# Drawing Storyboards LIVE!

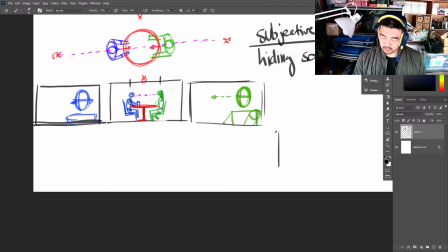19:18 So if you have it where there's a person on this side, let's say we're not using colors now, we're just using black and white. If you have a color right here,
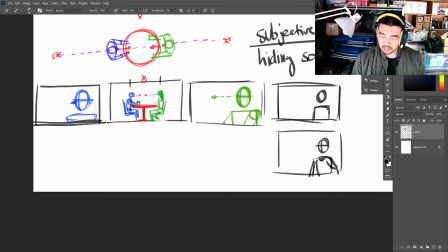19:35 and then you do another person right over here, the same, it looks like the same person, so it kind of confuses you. It confuses the audience. Like, even though, like, let's say this is a female right here, and this is a male right here. Let's say this is a female right here. Let's say this is the male right here.
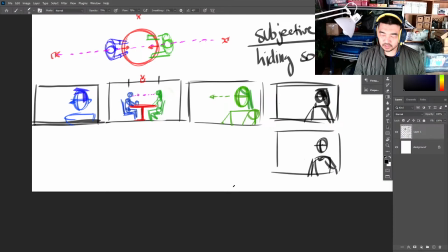19:55 It's still kind of confusing. So that's why
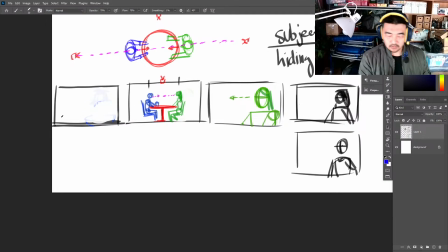we throw this character on that side. So when it cuts, it looks like they're looking at each other.
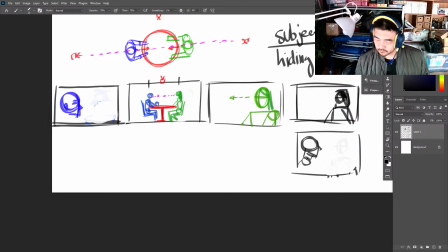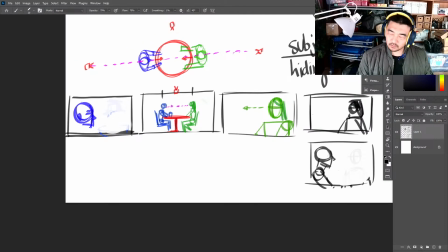20:20 Now what's happening here? Let's call this camera 1.
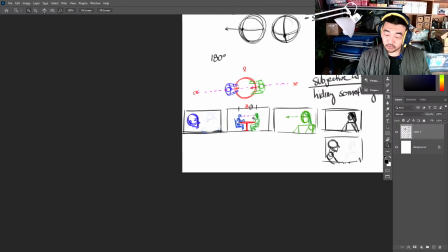20:24 So with the 180 rule, the reason why it's called the 180 rule is because, well, 360 is a circle.
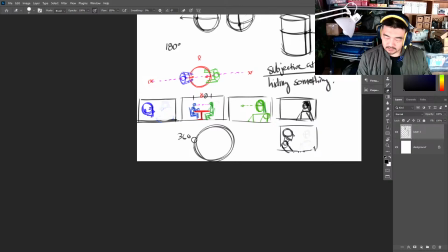20:34 180 is half of that circle, and you could place the camera anywhere on this line of on this side of the circle. That's the home team. Okay?
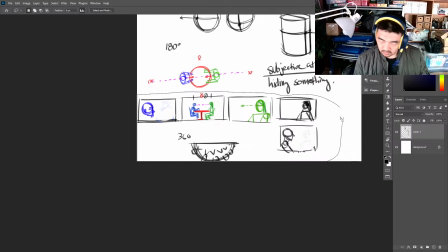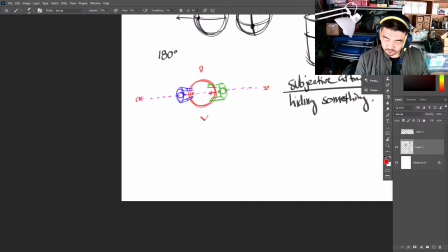20:57 So if this is, so what we saw here when we have
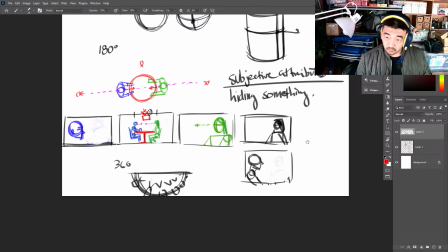so here we go really quick. We have this character right here and this character right here looking camera right, this one's looking camera left.
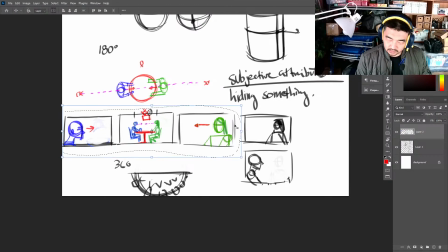21:22 So what's happening right here is that our camera right here is aimed on at this person right here, and this one right here is aimed
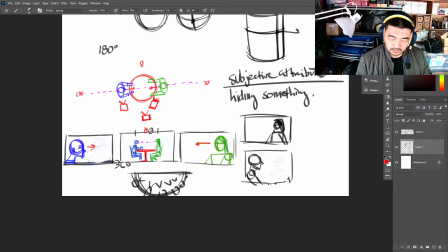21:34 kind of 3/4-ish like that. And this middle shot right here is this, it's like our wide, it's way out here. Now you could place the camera anywhere on this side, so like an over-the-shoulder shot, you could throw your over-the-shoulder shot right here
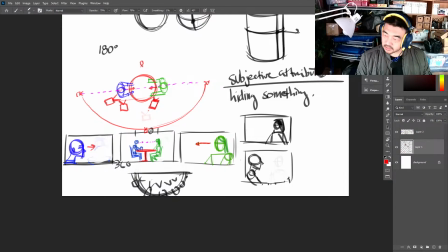21:51 like that, and it still will work because, well, let's say this is the right side, okay, and it comes out this way. So
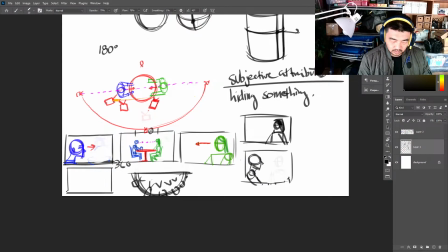let's see, this is over this person's shoulder. So then we go, oh, the way I like to do it is first put your person right here, the green,
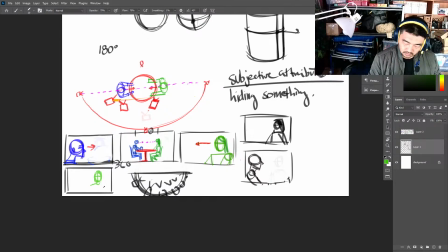and then we're over the shoulder.
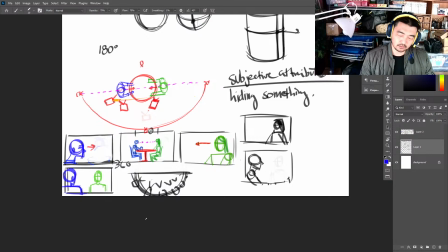22:40 Like that. And this still works. Now, why does this still work? Because this person is on the right side, this person is, the blue is on the left side, and
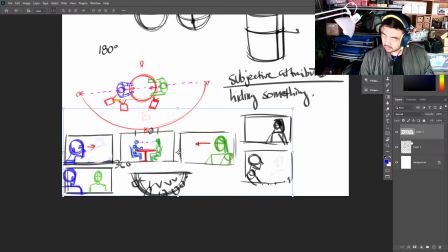all right, let me take these images, start with the wide.
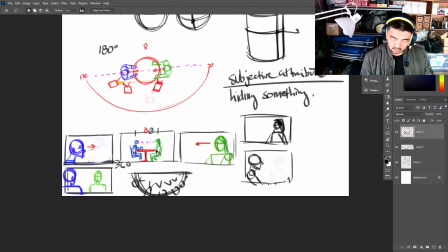Oh, Rice, you said something. So basically, there's a territory of colors, and the left is blue and the right is green, and we need to keep it that way no matter how we want to spin the camera.